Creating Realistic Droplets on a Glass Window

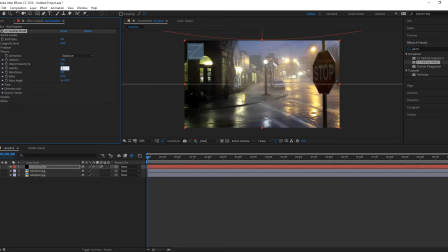(8:13)
I want to increase my gravity from 0.5 to, let's say, 0.8, and see if that gives me faster droplets. And in fact it does. So now when I play this back, droplets look a little bit faster. So you can increase either the speed at which they explode,
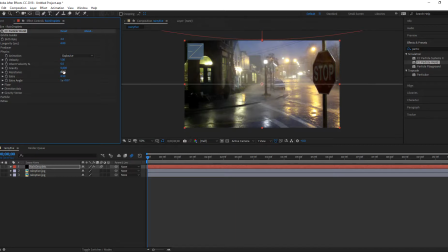(8:31)
at which they come out of the producer, or you can increase the gravity to make them fall faster. I prefer using the gravity since I am trying to go for almost a semi-realistic look to my droplets, and that would be the actual true physical
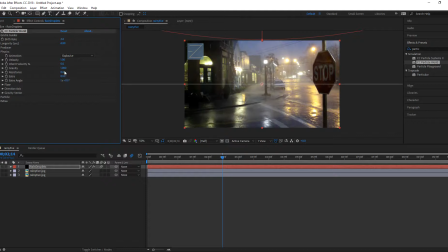way of changing this specific motion graphic effect. So that is what you want.
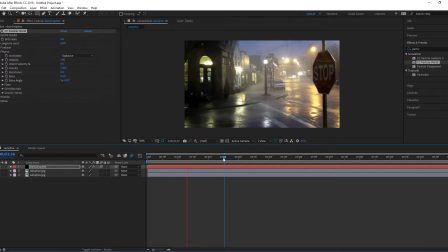(9:04)
I just increased it to 1, and it looks even a little bit better. So I'll leave it at 1 for now. With that done, I am going to move my copy of my Rainy Eve layer above the rain droplets. And to that one, I am going to apply an effect called Mr. Mercury.
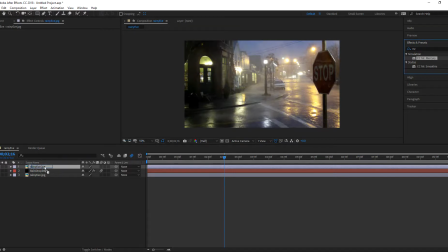(9:24)
CC Mr. Mercury. So if I drop that effect into that layer, you'll notice automatically that it creates this kind of like mercury effect for that particular layer.
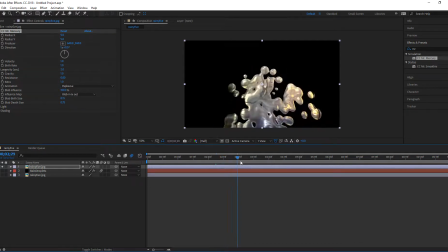(9:35)
If I solo that layer, you'll see that basically the layer got melted, almost like liquid metal, and that's what you're seeing. You're seeing a distortion of that particular layer through that effect. This is really good for creating effects like blood or something that is blob-like.
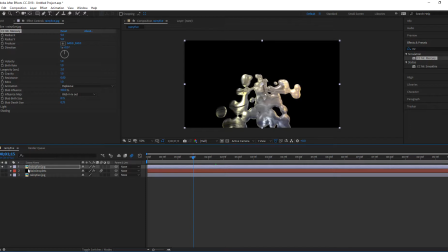(9:50)
It's a great effect for doing such things. So what I'm going to do to this one, instead of just having it be
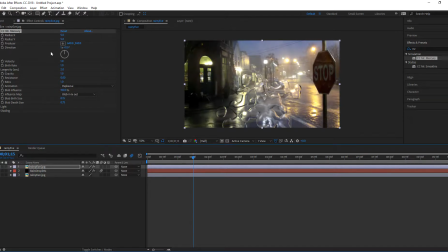(9:59)
mercury just dropping from the front, I am going to change the settings to actually create the effect of having droplets of water. So what I'm going to do to that is I'm going to increase the radius X to 200, radius Y to 200, and you automatically see that the droplets seem to fall apart, which is great.
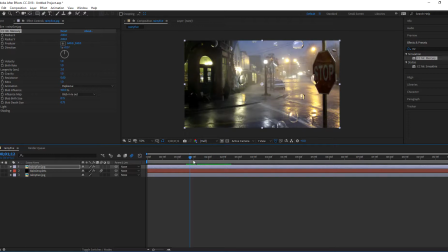(10:18)
And notice that they're all moving, like organically moving across the screen. That is really not the way rain moves. This almost looks like bubbles in a shampoo bottle. So what I want to do is I want to make sure they're all falling straight down,
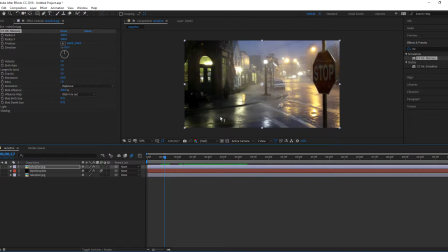(10:33)
and that you notice that as I scrub, the bubbles seem to like increase from nothing to a size, and then they start falling down. That is not the way droplets act when they fall onto glass. They appear suddenly onto the glass, and then they start falling down because they crash against the glass.
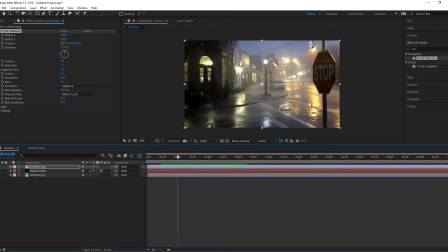(10:52)
So what I'm going to do is to create that effect, I'm going to change several settings. The first one is I'm going to change the velocity to 0, so that there's no velocity at which these things are moving when they're coming into the scene. You'll notice that automatically makes them move down, straight down. I am going to change their longevity.
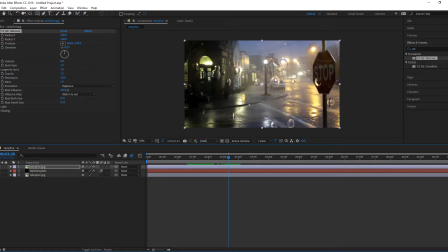(11:12)
You'll notice that they are also at 1 second, which means they disappear magically. As you can see, take a look at this one in the center of the screen almost. It disappears. That's not how droplets act. So I will maintain their longevity for a little longer. Let's say 6 seconds would be sufficient. And you'll notice that that changes the physical appearance of the droplets right away.
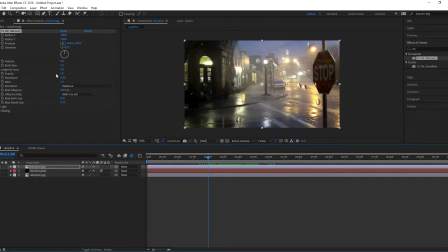(11:32)
Then the third thing I'm going to change is I'm going to change the gravity. I'm going to make that gravity 0.25 so that they move down the glass a little slower. You'll notice that they increase as I move downstream. I see a lot more droplets appearing.
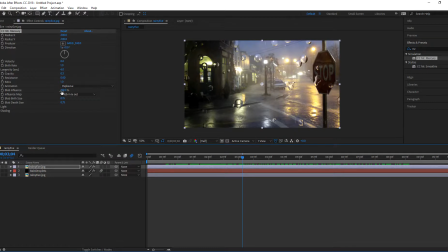(11:49)
Next thing I want to do is I want to change the type of the influence map for the blob. Instead of in and out, which is what causes them to look like they're growing when they hit the glass, I want them to appear at a constant size.
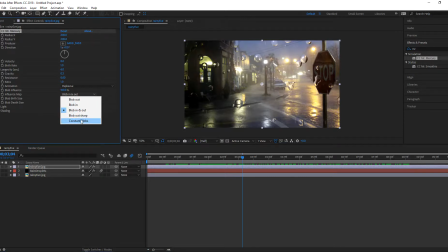(12:04)
So from that drop down, I am going to change it. That drop down I'm going to change to constant blobs. You'll notice that they still grow, but it seems like I can go ahead and manipulate now the constant blobs by the blob birth size and death size.